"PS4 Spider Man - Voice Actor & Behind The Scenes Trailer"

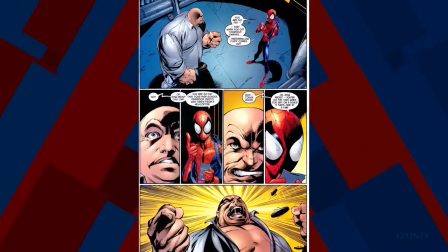[4:09]
So the Ultimate Spider-Man series was a huge influence in terms of not exactly the story they were telling but the structure of the entire series.
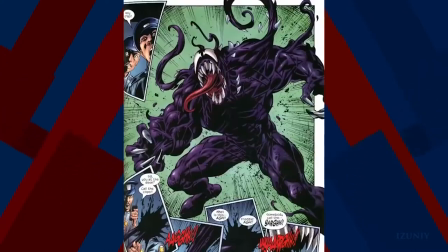[4:16]
They towed the line between the familiar and fresh like you know the symbiote was treated a little bit different.
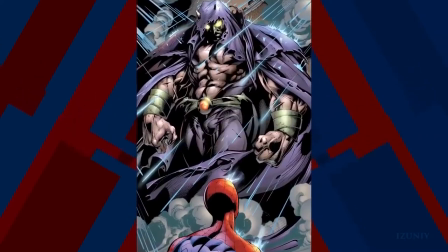[4:22]
Gwen and MJ were treated a little bit different like there's just enough surprises that when you got the new issue you weren't really sure what was gonna happen next. To me it was a little bit of a relief that you can change certain things and people will actually love it if it's done the right way and so early on we talked a lot about creating our own universe the familiar fresh and we thought one of the ways we would do that
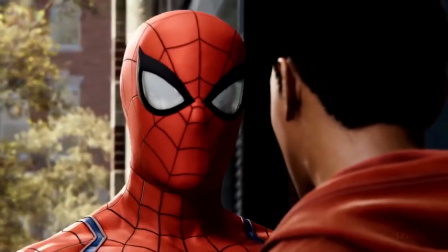[4:43]
is to include miles and he doesn't come into this world through some you know alternate reality or some other way he's just living in the city just like Pete and the way we we have miles is he's he's a big spider-man fan he loves spider-man and just like anything in a
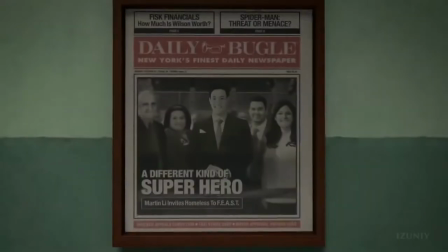[4:58]
great spider-man story Pete's world the miles world collide at a certain point the events of the story bring them together and we also
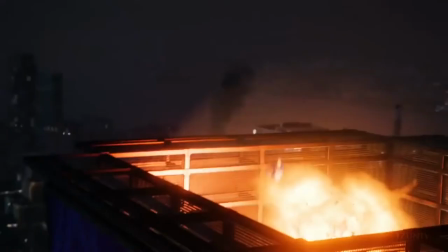[5:04]
thought what would it be like to be a young person in this world and looking up to someone like spider-man I'm not gonna say a lot about the
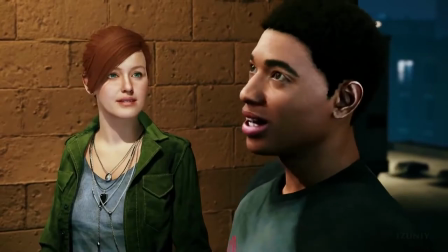[5:11]
character but I'm really excited to see how he fits into our world and his relationship with Pete and the future all
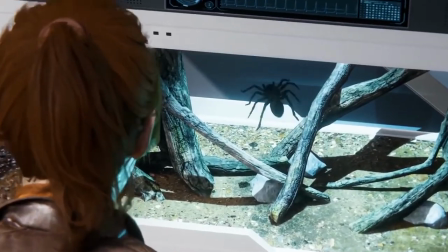[5:18]
right well call the play coach when it came to MJ the way we looked at her was how does she fit best in the world that we're creating well MJ would be a great person to help sell the theme of partnership and we thought okay well great how do we get that across well she's been known as an actress or a club owner and you know most of the time that's what people think of her as and like that's hard to show partnership
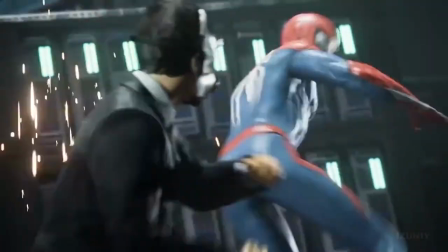[5:42]
but what if she was more in the front lines will be would be a role that could fit into a superhero world well but if she was a journalist what
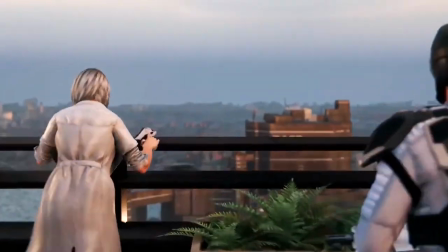[5:48]
if she was going for the big story and just fit like it fit on a high level with the world's colliding as well
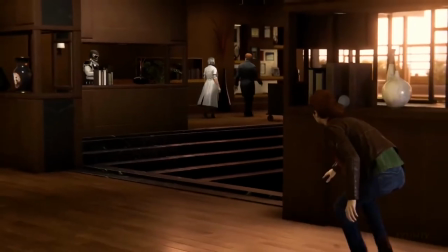[5:54]
as that that theme of partnership with Pete the The closer I get, the better chance we have to stop them.
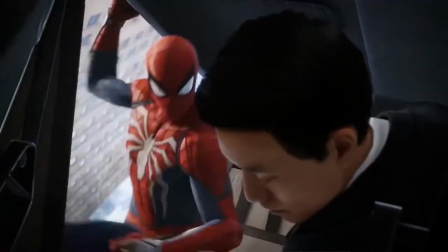[6:00]
So the reason we chose Mr. Negative, again, starts with the world's colliding element.
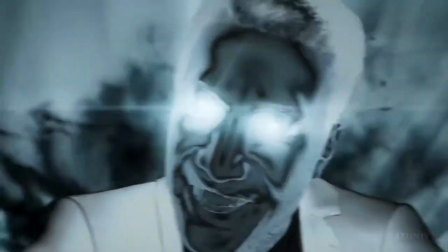[6:03]
When you have a super villain who your aunt works for in a way, you automatically have that collision.
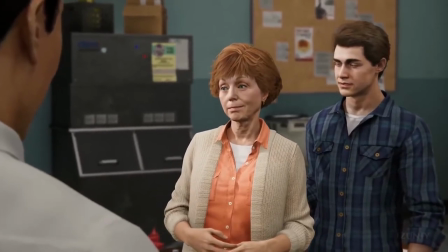[6:11]
And I think also it was a way to help us say, this is a new Spider-Man experience. This is a relative newcomer to the Rogue's Gallery.
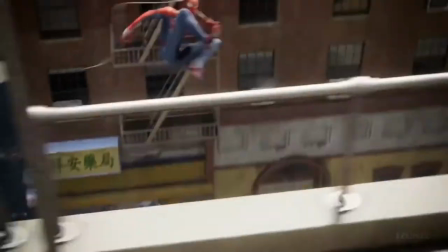[6:18]
You haven't seen him really before in a Spider-Man game, or Spider-Man movie, or et cetera.
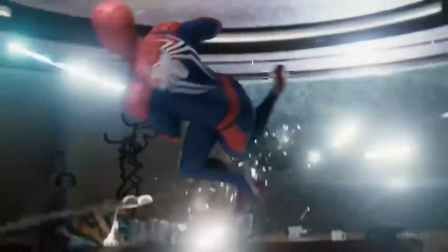[6:23]
Let's put him in the spotlight. Also, the way you'll learn in the game that his motivations are very personal.
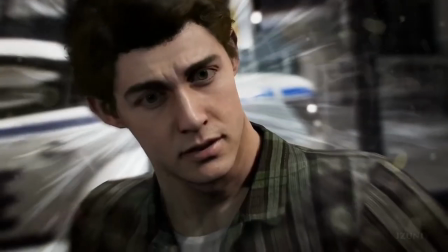[6:28]
It's not just about replacing Fisk and becoming the big bad of the city. There's a very personal side to his motivation.
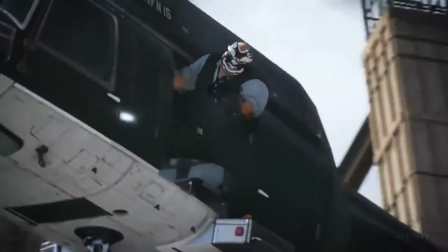[6:36]
And the third is there's a great gameplay element. You know, the inner demons with their negative abilities and their negatively charged weapons.
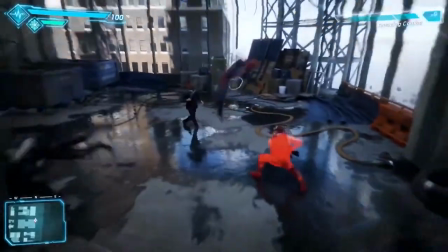[6:42]
From terms of a combat challenge, they're excellent to have in the game.
Why are you doing this?
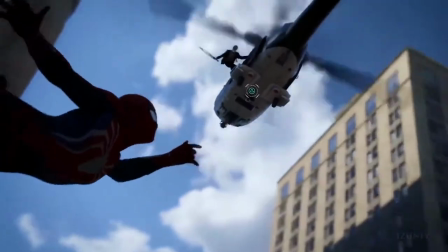[6:47] Because no one else will!
It was super risky to change the suit.
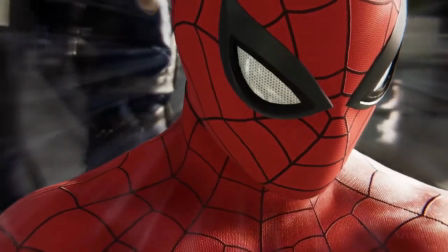[6:53]
I mean, it's such an iconic suit, the red, the blue, the spider, the lenses.
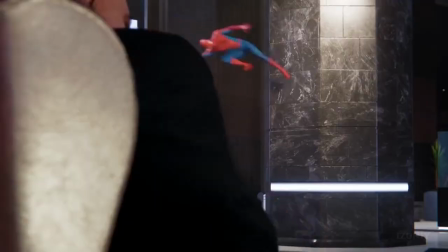[6:58]
And I think that we wanted something that was very familiar. So you look at that suit and you know that's Spider-Man.
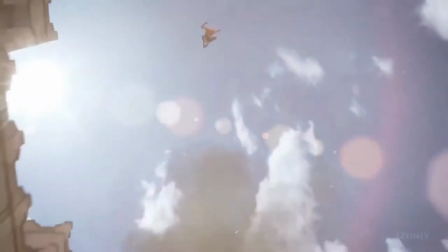[7:06]
But we wanted something very identifiable. When people see it, they go, oh, that's Insomniac Spider-Man.
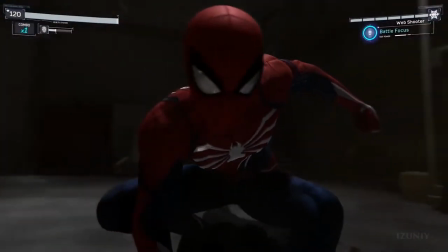[7:11]
And we thought that the white spider would be one of those ways.
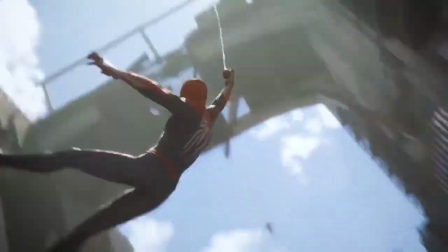[7:15]
So you see the very classic, iconic elements in the suit, but you also see something very different. because, as we know,
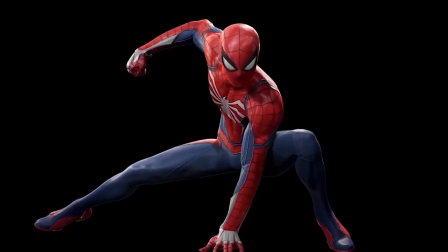[7:22]
that big white spider needs reserved for another suit. And to see that suit now on the cover of a Spider-Geddon comic is pretty crazy.
How do you like my new suit? Dashing. Where'd you get it?
The reason why we chose The Sims 4 6 was because, remember, Peter's been Spider-Man for eight years.
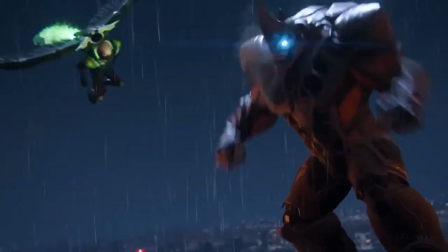[7:42]
He's been fighting these guys, you know, usually one-on-one.
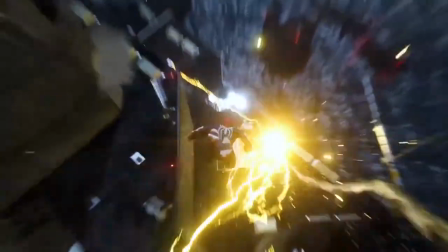[7:45]
He's taking down the vulture, he's taking down Rhino, he's taking down Electro, Scorpion. and, you know, Mr. Negative and somebody else bring them all together.
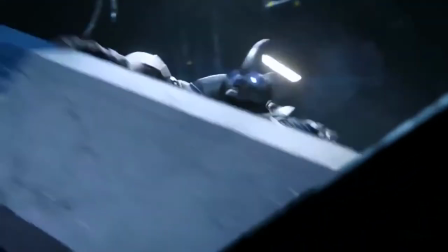[7:54]
And, you know, we wanted to show what is it like to be an experienced Spider-Man. How do we push an eight-year veteran harder than he's ever been pushed before?
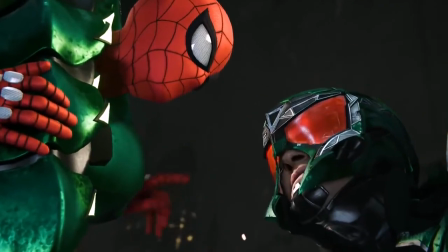[8:02]
Let's give him his biggest challenge he's ever had, the Sinister Six.
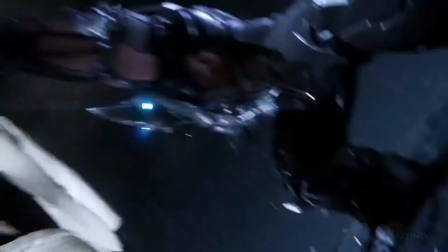[8:05]
It was a representation from our villains about, he's more experienced, he's older now, and the challenge has never been bigger. And the Sinister Six represent that.